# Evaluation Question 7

Since we filmed and edited our preliminary task, we have developed our knowledge and understanding of camera shots,
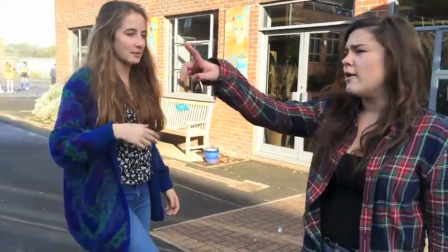editing, and the use of mise-en-scene and sound, which is evident through the comparison of our preliminary task and final task.
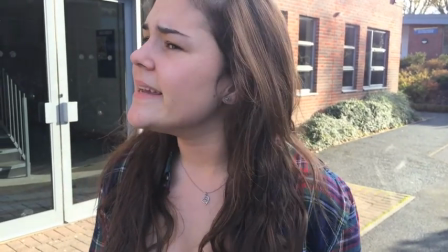Throughout our preliminary task, the variety of camera shots we used was limited. This is because at this point, our knowledge of different camera shots was also limited.
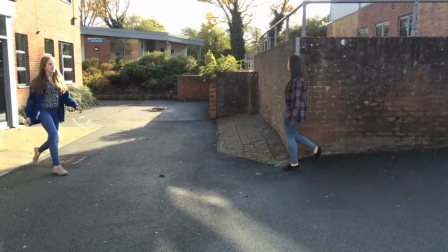The shots we used consisted mainly of long and medium shots, as well as over-the-shoulder, shot-reverse shots, and two shots.
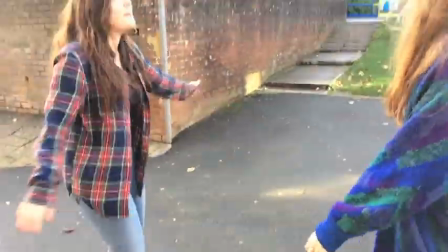However, when producing this video, we didn't actually know that we were including these.
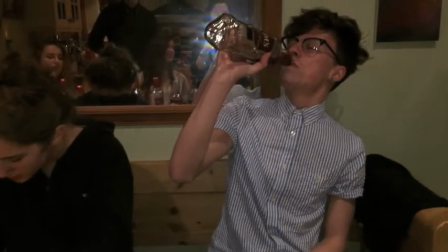When producing our final task, we took special consideration into what shots to use and when, and what effect this would have on our audience.
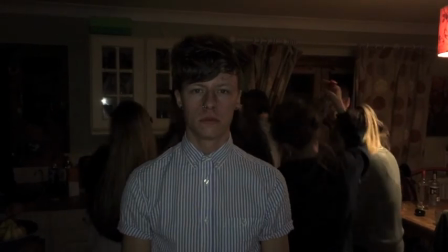For example, when introducing the main characters to the audience, we use medium shots where the character is looking directly at the camera.
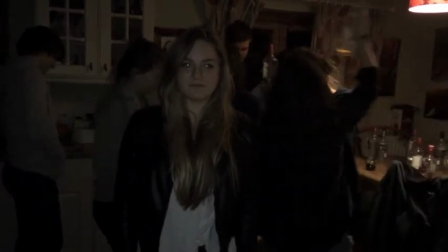We used this technique so the audience felt properly introduced to the characters and knew who to expect to be in the rest of the video, but also to cause the audience to question the character's reliability,
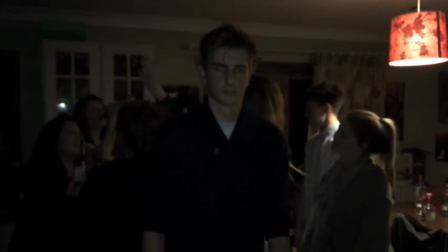conforming to the mystery genre.
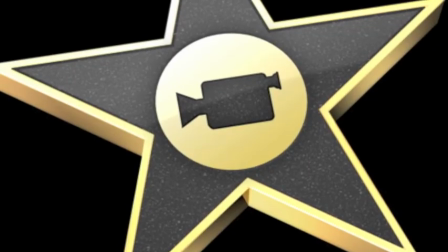Editing was a big problem with both the preliminary task and the final task, as I only had the option to use iMovie and I'd never used this software before this project.
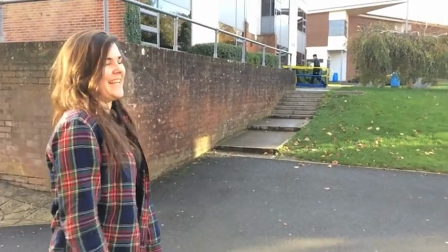Because of this, the editing of our preliminary task is very basic and simple, but before editing my final task,
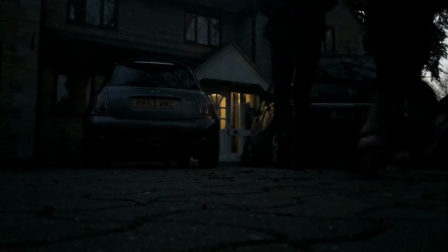I asked a media studies student in the year above to show me some more complex tools on iMovie. I think this benefited the editing of my final product, particularly sound and dialogue.
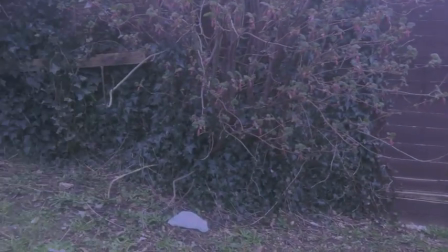On the last scene of my final task, I also discovered how to place an effect on each of the videos. I added an effect called Day into Night.
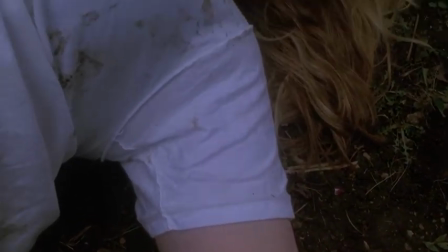I added this particular filter to suggest a jump into time to the morning after the party, as well as to set the mood and tone of the events of the murder.
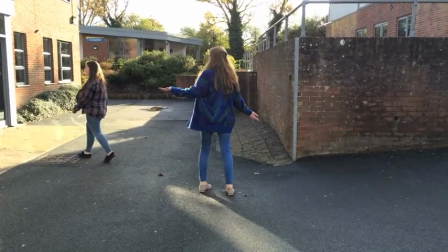The sound of my preliminary task is noticeably of bad quality. The dialogue is mostly unclear and the music is not relevant to the events of the video.
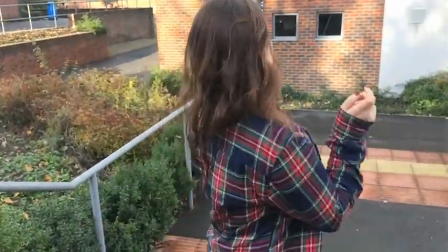However, I considered my preliminary task more of an experiment, a task that allowed me to play around with iMovie and figure out how to manipulate the sound throughout the clips.
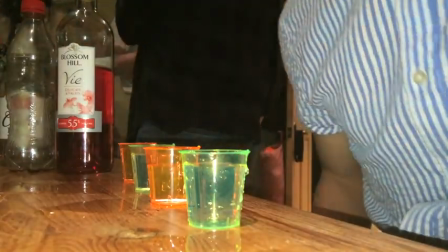Conversely, in my opening sequence, it's clear that my understanding of how to edit and manipulate the sound has increased.
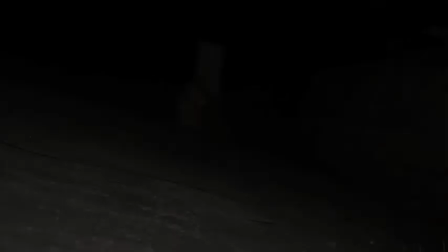For example, in the cross-cutting scene towards the end of the clip, I managed to overlap the two sounds and change the volume of each as and when necessary.
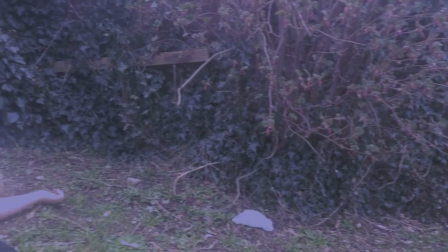Also, the end scene of the dead body, I muted the volume of the original clips and instead edited in bird noises.
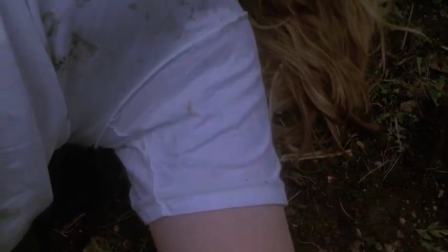I used a diegetic sound rather than non-diegetic so the audience had a sense of realism of the product and possibly to be able to relate to some of the events.
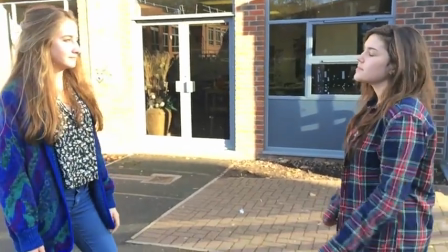As our preliminary task was filmed and edited within school, we had limited control as to what mise-en-scene was presented throughout the video.
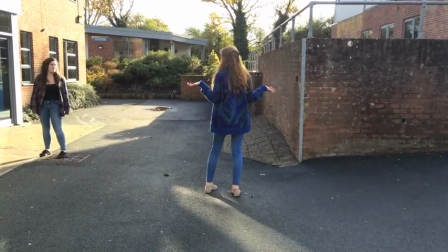We attempted to make it look like two old friends bumping into each other for the first time in a while, and ending relatively badly.
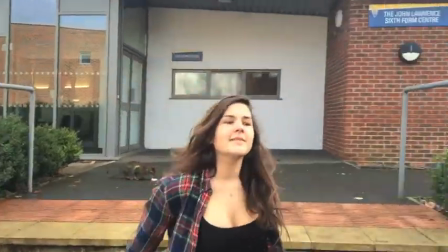Due to the restrictions of settings, it was difficult to incorporate this within the short clip.
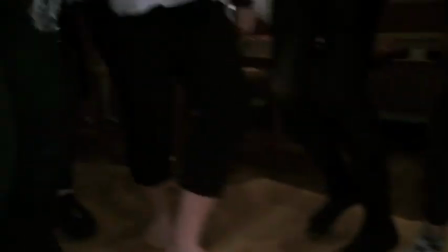However, for our opening sequence, we had much longer to plan and film it, and therefore much more consideration was put into the choice of setting and what we wanted to convey to our audience.
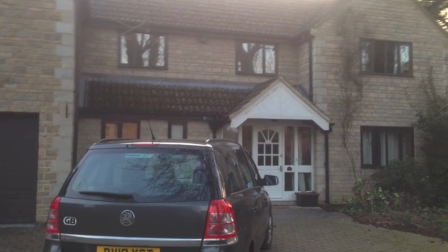After careful consideration of settings, we decided to film in an everyday house so the audience could somewhat relate, as well as to make sure that
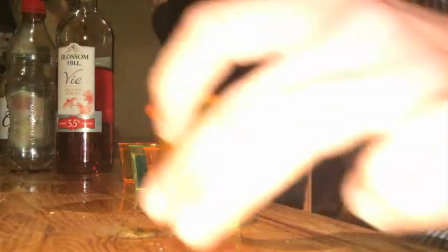unpredictability of the dangers of alcohol are that the events of our film could happen to any everyday person in an everyday house.
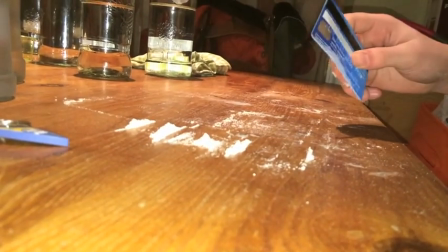Overall, during my progression throughout this course, I have learned various things.
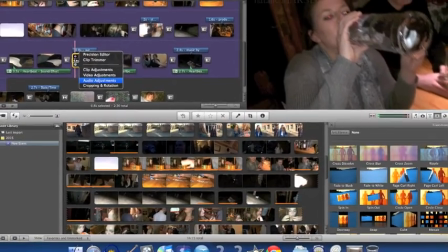I have learned how to edit videos and sound using iMovie on a Mac, how to use and manipulate sound within this editing,
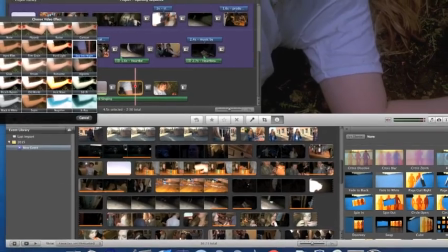how to incorporate both sound effects and visual effects into my opening sequence, and how to use many other technological platforms.